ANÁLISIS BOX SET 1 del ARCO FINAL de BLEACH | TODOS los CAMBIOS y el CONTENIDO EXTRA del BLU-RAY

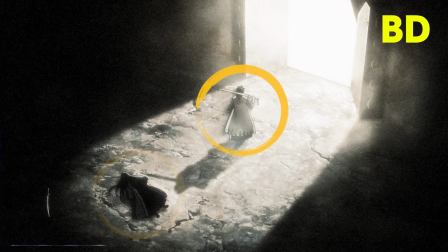(15:25)
Primero la batalla, luego la redención de Unohana hacia Kenpachi, y por último, la nueva resolución de este último tras experimentar todo lo anterior.
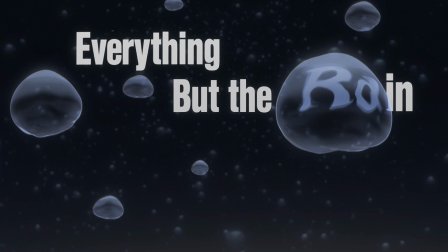(15:34)
Seguimos con los episodios 11 y 12, los cuales solo cuentan con un cambio relevante, pues como os dije en el análisis del episodio 12,
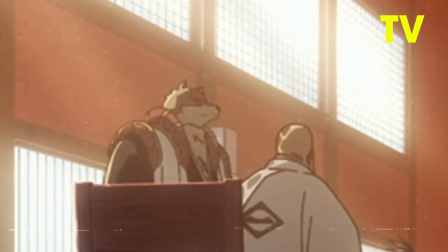(15:41)
finalmente han corregido el aspecto de Saijin y le han añadido la característica armadura que portaba en aquel entonces para no ser menospreciado por su procedencia del clan animal que
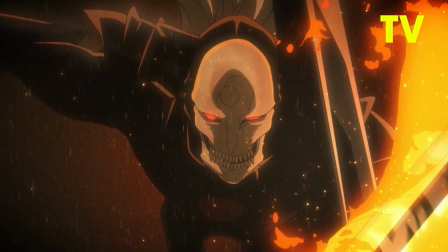(15:50)
fue exiliado del Rukongai el Seretei. Y en cuanto a cambios técnicos, vemos que han corregido este plano de White que sin duda necesitaba ponerse a modelo.
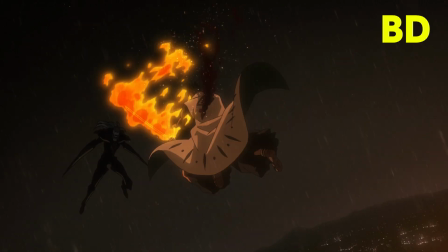(15:58)
Han cambiado ligeramente la posición de los dibujos de Isshin para, imagino yo,
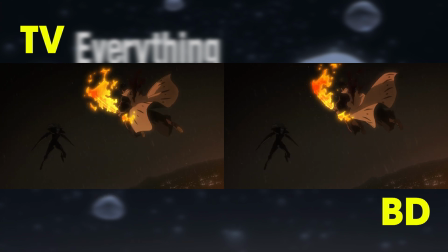(16:02)
que nuestros ojos se queden más o menos en el centro de la pantalla y no nos entretengamos con White, el cual se mueve ligeramente a la izquierda,
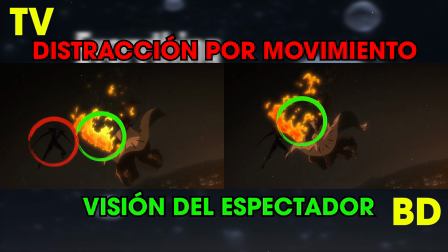(16:08)
pues eso haría que cuando entre el siguiente plano, nuestros ojos no estén acomodados lo más al centro posible para visualizar correctamente el siguiente plano.
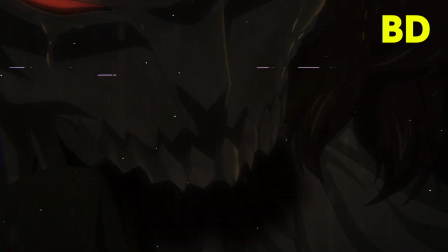(16:17)
Y por último, encontramos la adición de sangre a la mordida de White a Masaki.
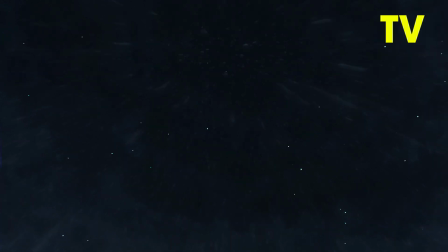(16:22)
Se incorpora una lluvia más densa en esta transición hacia Ryuken que comunica mejor tanto
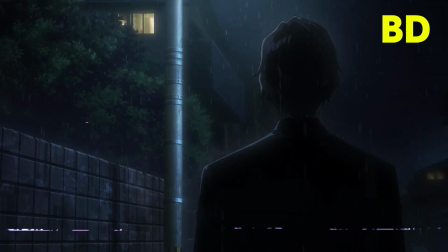(16:27)
el enfado como el peso en la espalda con el que carga Ryuken para otorgarle un futuro a los suyos.
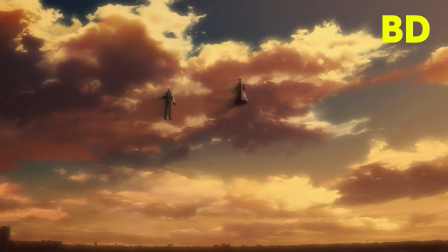(16:32)
Y por último, se ha oscurecido ligeramente esta escena de Ryuken e Isshin,
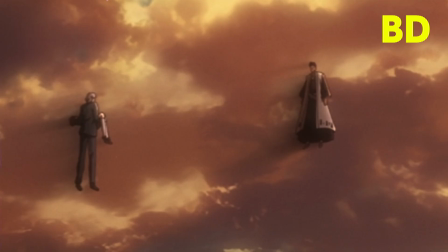(16:37)
se ha subido el contraste de los colores y se ha añadido una sutil sombra contraluz a ambos para enfatizar su inminente discusión por Masaki.
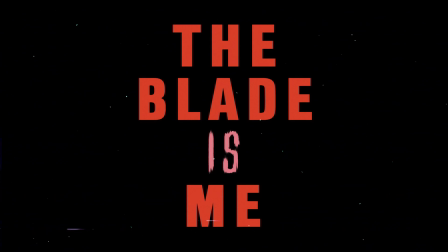(16:45)
Y ahora sí, llegamos al último episodio donde sí que han cambiado varias cosas. De hecho, es el capítulo donde encontramos más animaciones corregidas de principio a final del plano, con un total de 5 planos completamente redibujados.
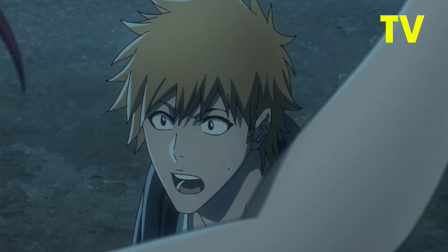(16:58)
El primero es este giro de Ichigo, donde vemos que no solo han redibujado las poses clave, sino que también han puesto a modelo todos los intercalados,
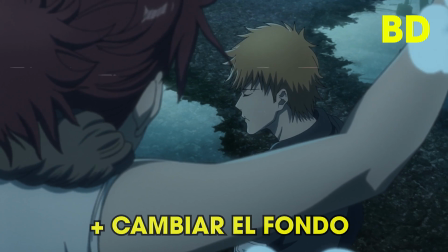(17:06)
eliminando así los errores de anatomía y perspectiva en la cara de Ichigo que tenía el plano original.
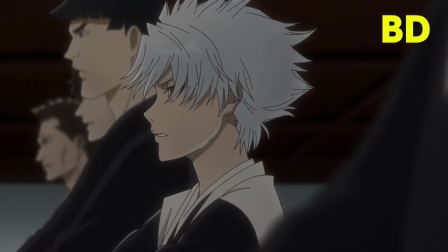(17:11)
Luego tenemos dos planos de Toshiro, donde aparte de ponerlo a modelo, se han añadido y corregido las luces y sombras,
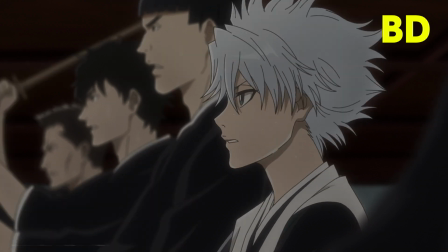(17:17)
ahora las gotas de sudor son más sutiles y se ha definido mucho mejor la forma del pelo,
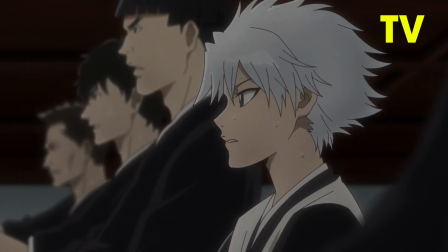(17:21)
y en general se han definido mejor los volúmenes de todo el personaje.
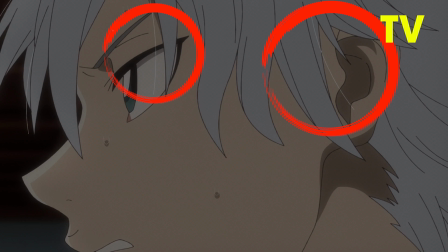(17:25)
Además de que en el segundo plano se han eliminado estos pelos sueltos que a mi parecer le daban un poquito más de vida al movimiento,
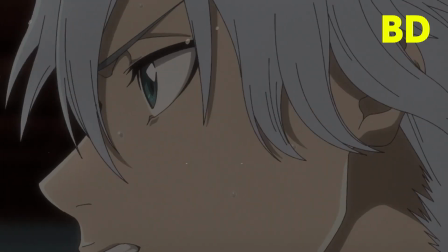(17:32)
y han decidido apostar por detallar el volumen del pelo y reanimarlo prácticamente desde cero.
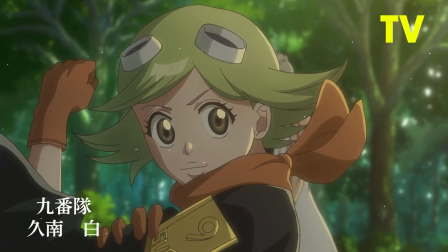(17:38)
Seguidamente tenemos este plano de Mashiro,
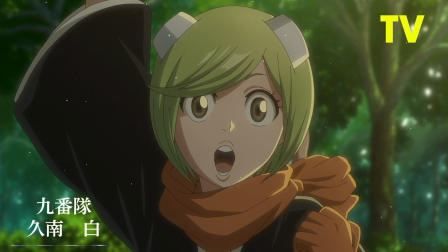(17:40)
donde también se han redibujado tanto poses clave como los intercalados para ponerla a modelo y darle más detalle a todos sus volúmenes,
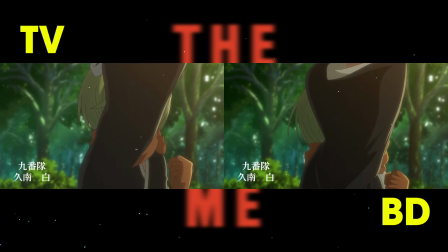(17:47)
pero el movimiento de la animación en sí es prácticamente idéntico.
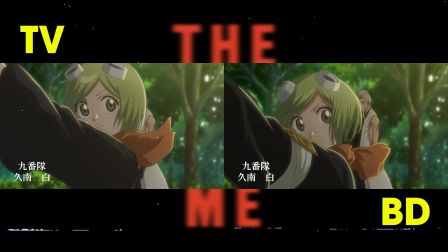(17:51)
Pero sí que han reducido el tamaño de toda la animación para que Mashiro quede un poco más lejos de cámara y ahora sí entre al completo en el plano,
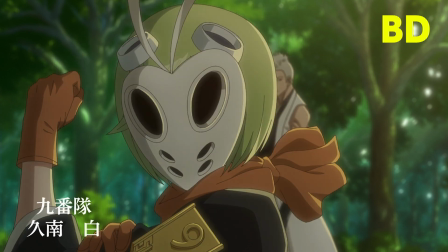(17:59)
a diferencia del plano original donde quedaba ligeramente cortada por la cámara. Y como último plano reanimado tenemos este turnaround de Ichigo,
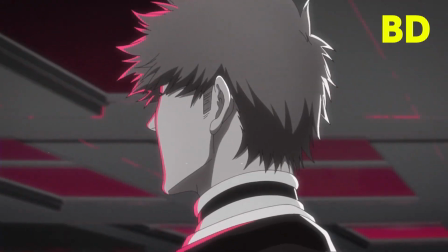(18:06)
donde las poses clave ya estaban correctas de antemano, pero ahora las han pulido más para estar más a modelo.
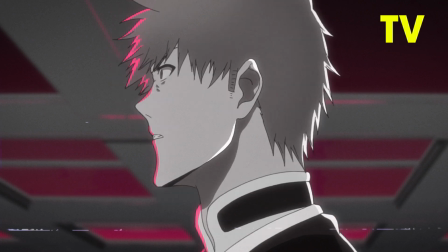(18:12)
Y sobre todo, han corregido los intercalados, que presentaban errores anatómicos y de perspectiva bastante evidentes,
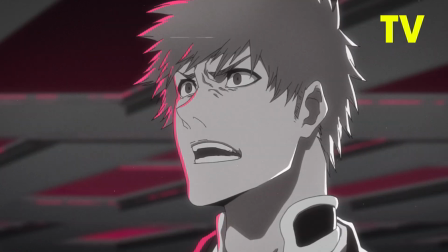(18:19)
especialmente en la boca y la nariz de Ichigo, aunque también se han tomado la molestia de definir mejor el volumen de su ropa,
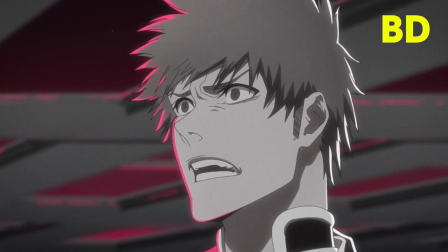(18:25)
su armadura, y se han añadido más sombras en su pelo,
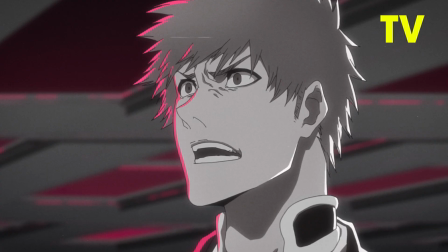(18:28)
dando como resultado una expresión mucho más cercana al manga y que además es más cómoda de observar gracias a centrar un poco más su cara en el centro de la imagen.
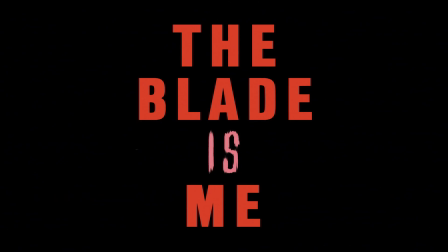(18:37)
Y para terminar tenemos varios cambios sutiles, un par de planos donde se ha puesto a Ichigo a modelo,
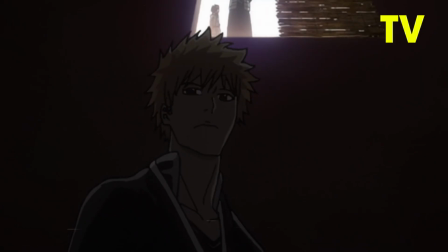(18:42)
en uno reajustando el tamaño y distancia entre sus rasgos faciales y en el otro redibujando
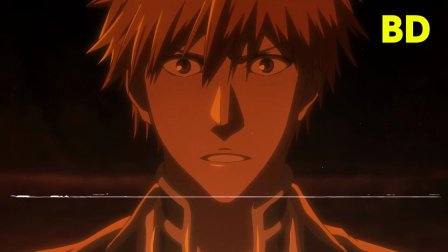(18:47)
su boca y de nuevo reajustando las distancias entre sus rasgos faciales de forma muy sutil.
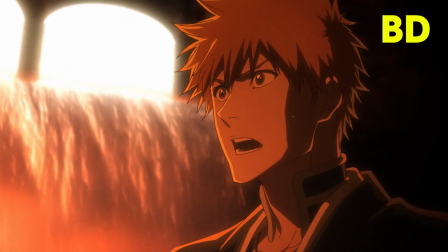(18:52)
También encontramos otro plano que no he mencionado antes pero que contiene un nuevo acting de Ichigo,
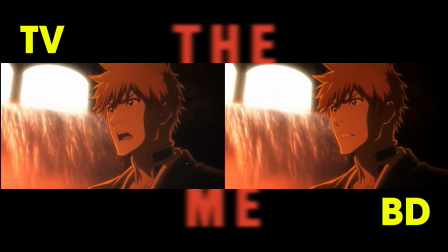(18:56)
donde en vez de estar parado ahora se sorprende hacia adelante ante la revelación de Nimaya.
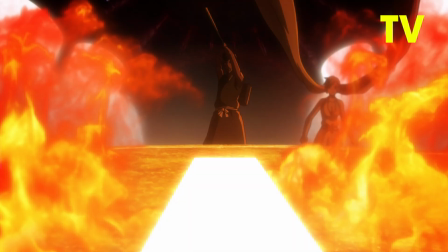(19:01)
Se ha reajustado la perspectiva de la Asauchi de Ichigo para que se postre correctamente sobre el yunque.
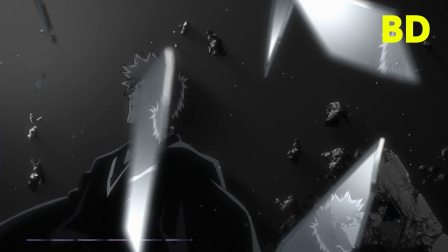(19:07)
Ahora podemos observar mejor la cara de Ichigo a través de los cristales rotos para que sea más evidente el significado visual del plano,
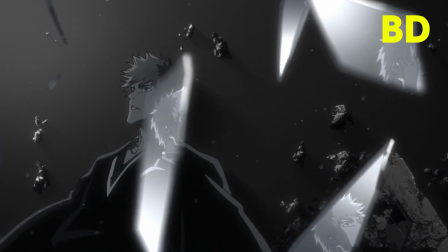(19:14)
el cual simboliza la ruptura de la concepción que Ichigo tiene sobre sí mismo al escuchar las palabras de su propio poder.
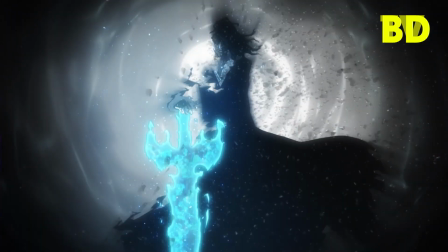(19:20)
Y por último, se han agregado muchas partículas en todos los planos de la despedida del viejo Sangetsu.